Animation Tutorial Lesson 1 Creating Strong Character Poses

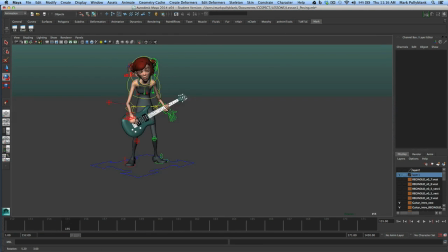8:08 I see a lot of animation where if you go and look at the pose, you'll see a lot of times that the balance will be off. You know, like the balance will be
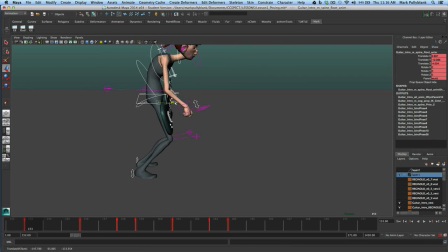8:23 one way or the other, or like in the front here, we could, you know, you see a lot of this where it's too far forward, where you need to drag that foot up.
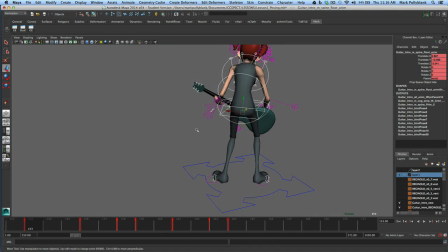8:30 But mostly what I see is when we're shifting the weight around,
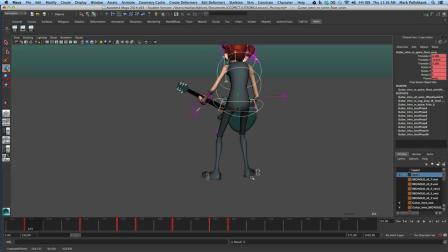8:34 I'll often see people that have animation where they have the weight over a leg and they'll try to pick that leg up through their animation,
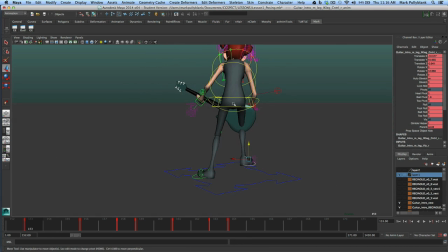8:40 and that's just not a solid pose. If you got to pick that leg up, obviously you have to have the weight over on this leg here as such, and that makes a lot more
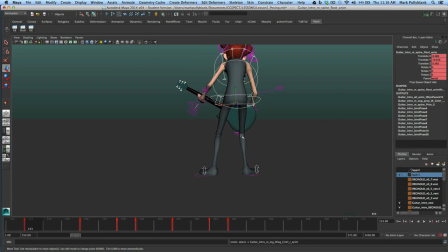8:51 sense. So balance is a big one, and to see proper balance,
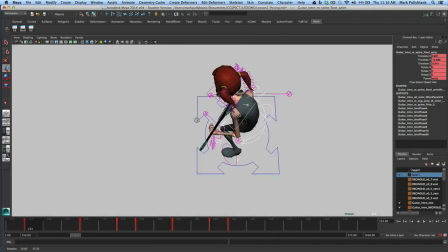8:56 you really want to go through, you know, you want to look at it from the top, you want to look at all these different angles to make sure your balance is solid.
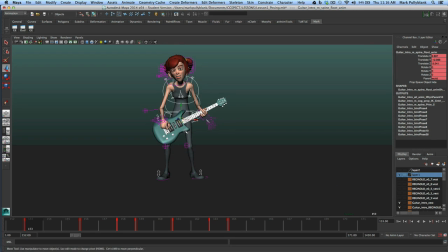9:04 And it's, like I said, it's a pretty big deal. Following that is Contrapposto.
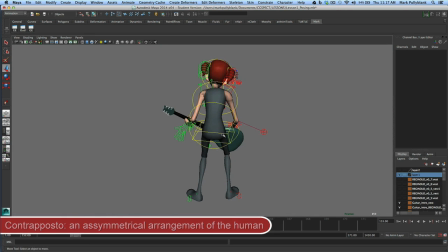9:10 Now, Contrapposto is just a term that just means basically that your shoulders and your hips have a nice bit of variance to them, where it shows a stretch on one side and a compression on the other.
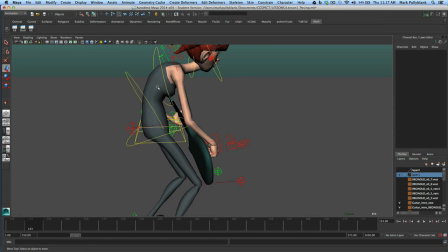9:25 So what we want to see with Contrapposto, for example, if we were to just zero this stuff out, just for the sake of showing our Contrapposto,
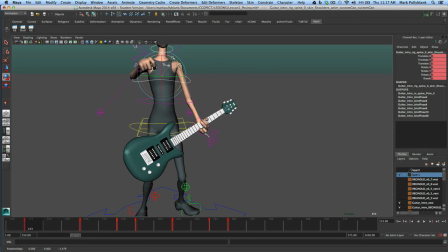9:42 we want to see always, it doesn't have to be extreme, but we always want to see a little bit of stretch versus compression. So a pose like this, for example, you want to have, you know, whether it's a walk or whatever it is, you want to show a little bit of stretch this way on this side,
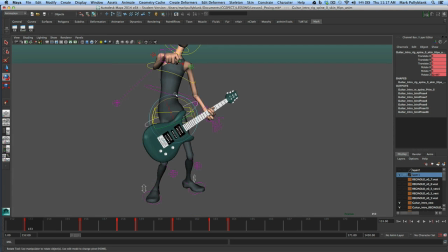10:01 a little bit of compression on this side. You just want to pick a side and go with it.
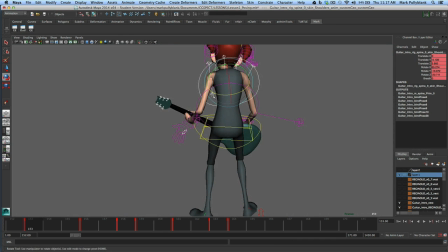10:05 And you can see if we go back to our original model here, we could throw a bit of that.
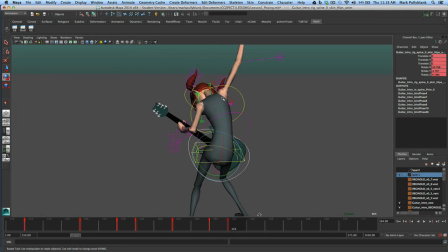10:13 But if we look at this, the extreme pose, you can see we have a stretch along this side, and we have some compression along this side.
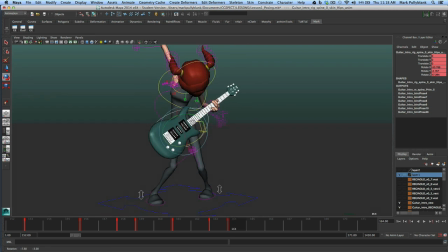10:25 And that's our contrapposto. It just makes the pose feel a bit more dynamic.
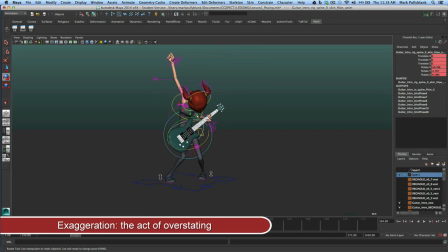10:30 And lastly, what we want to look for is exaggeration. And exaggeration is really what the whole point of animation is. If you can do an action yourself without exaggeration,
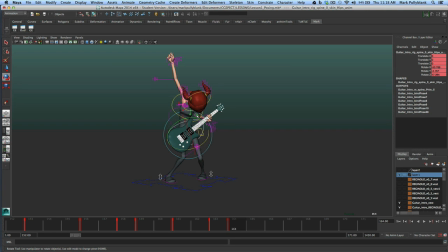10:44 the old rule of thumb is, well, you might as well just shoot it live action and save yourself the time of animating it. Now, obviously, there's a lot of great animated films that and animators and animation performances that show a lot of subtlety,
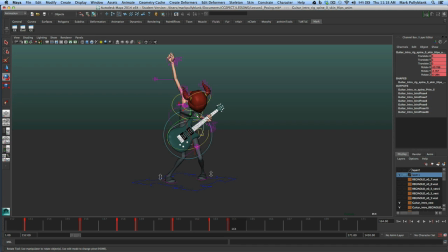10:56 and it looks very realistic and organic, and that's perfectly fine. But overall, I like to think of animation as caricaturing emotion. So whenever I'm making poses, whenever I'm posing something out, I'm going even further than I want to.
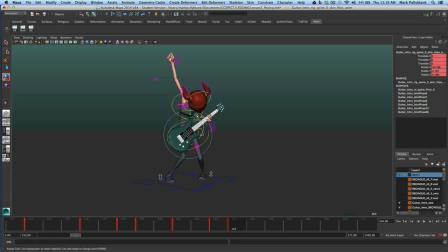11:12 I want to push it as far as I can. If I want to show somebody sad, I want to show them really, really sad. If I want to show somebody happy, same idea. I want to show somebody playing guitar. Well, let's just push it. Let's push it as far as we can. Let's exaggerate it, because that's where the animation really comes to life.
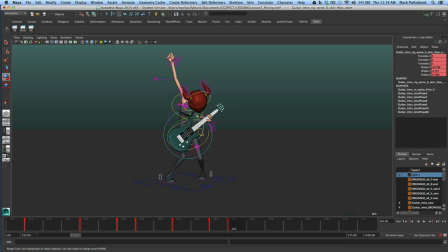11:28 That's where the audience can have a lot of fun with it. That's where you get a good laugh, or you know, it just elicits emotion. It elicits even more emotion. And with animation, because it's animated, you can get away with it. You can push it. You can make it completely ridiculous, and the audience still loves it because it's animated,
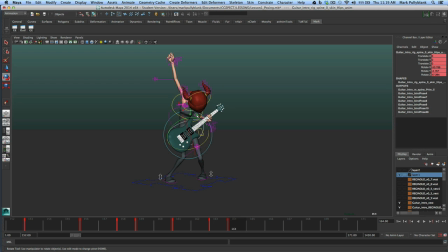11:48 and they're sort of inherently wanting that kind of exaggeration. All right. So on the next video, we're going to just walk through the different tools on this rig and the rig that you'll be using, and how to use it.
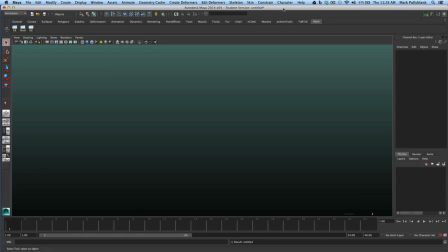12:08 All right, so getting started.
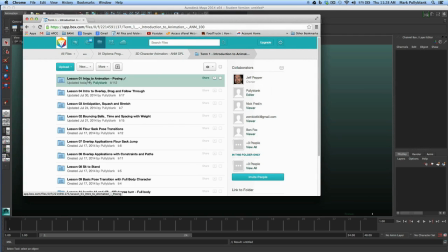12:10 What I'd like you to do, the first thing I'd like you to do is go to the Lesson 1 Intro to Animation on the CG Spectrum box site here.